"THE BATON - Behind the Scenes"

Hello, everybody. My name is Mark Bessiakke, director of the BATON, and here's how we made the movie. To talk about how we made this film, we have to break this into three parts.
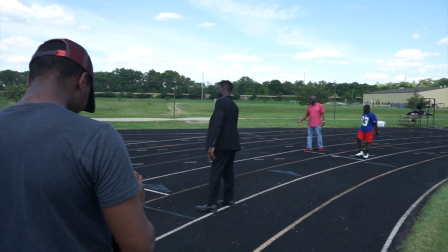Part number one, the story. This is a film about a son who unfortunately lost his father in a car accident and is coping with
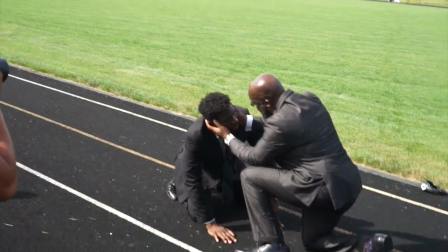the fact that his father is gone by doing the best thing he knows, to run. This was inspired by the Black Panther movie and how the T'Challa character was able to go to the ancestral plane and meet his father once again,
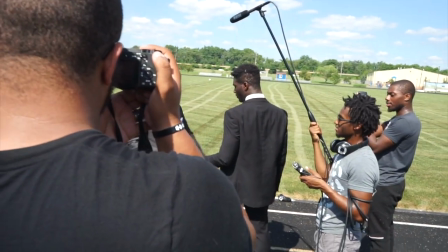which led us to the question of this film. What if you could hear the person that you lost once again? Once successfully crafting the story, we got to the second part, which is cinematography.
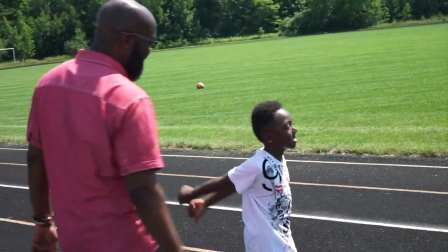For this film, we needed a track for actors, the dad, son, teenage version of the son, and a child version of the son. After finding those great, fantastic actors, we were able to film.
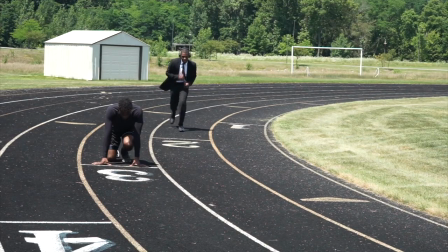We filmed for about 3-4 days, and after shooting all the footage,
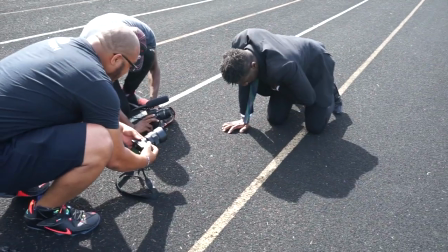we found it was extremely difficult for people to understand the film after we made a couple drafts.
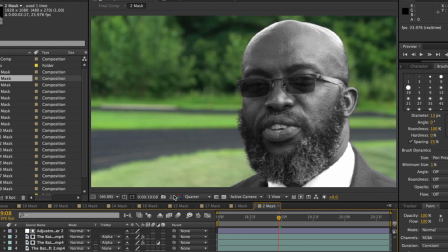So we decided to add a visual cue by turning all the characters that were not the main character black and white,
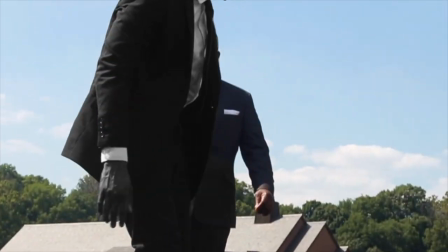and signifying the actual main character would also change once they touch the main object,
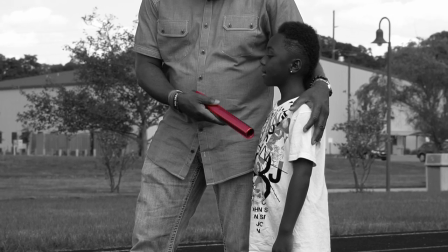which is the baton.
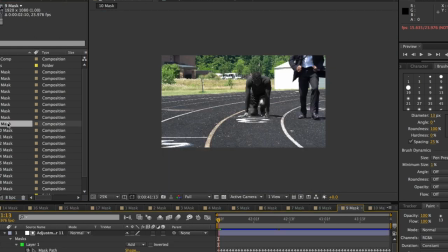So we added a visual cue through After Effects by rotoscoping each character and simply changing their colors to black and white. After getting the visuals done, we finally were able to move on to probably the most important part of this film, which is the sound.
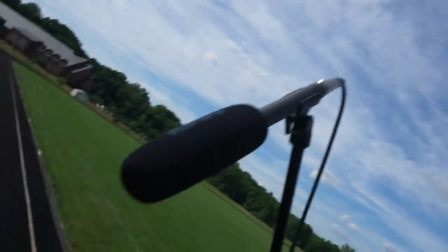Because of this being the Rode Film Competition, we wanted to focus in on the audio.
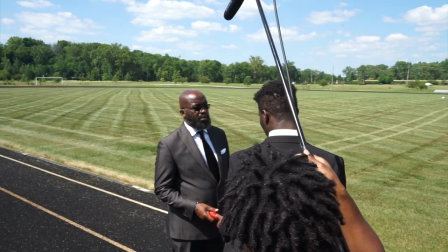So we got the Rode NGT2, and on the day of shooting, we recorded all kinds of audio.
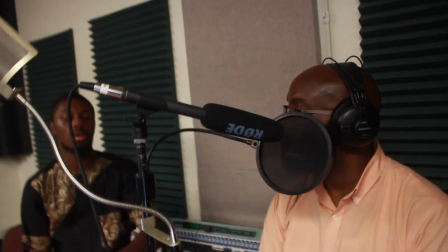Background noise, people's footsteps, ambient sounds, and also the father's voiceover as a reference point.
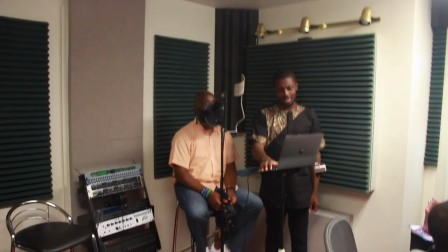We didn't want to make this film too complicated by adding a ton of dialogue, so we made it simple by only having audio of the father's monologue.
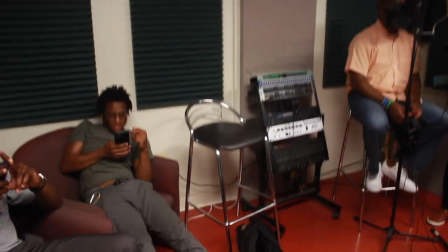We knew that we were going to be in a studio afterwards, so we recorded a reference point and then in the studio recorded his ADR.
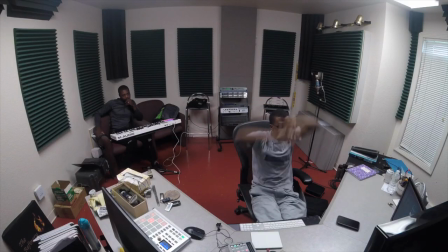After recording his audio and making sure that it was mixed down, we finally were able to record a soundtrack.
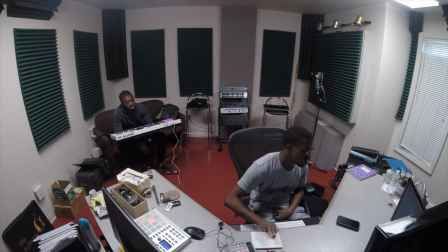By going to Milton, our sound engineer's studio, we were able to film a soundtrack from
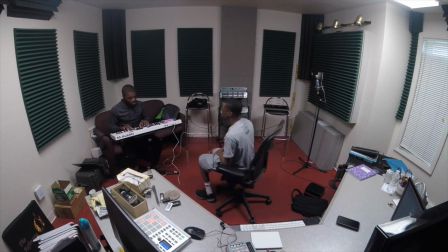scratch that was moving, a little sad, but also hopeful. Ultimately, once putting all these pieces together, we made this film with several challenges and with several wins. And after completing it, we are pretty happy with the final product. It's not perfect, but it's great. And I hope you like it.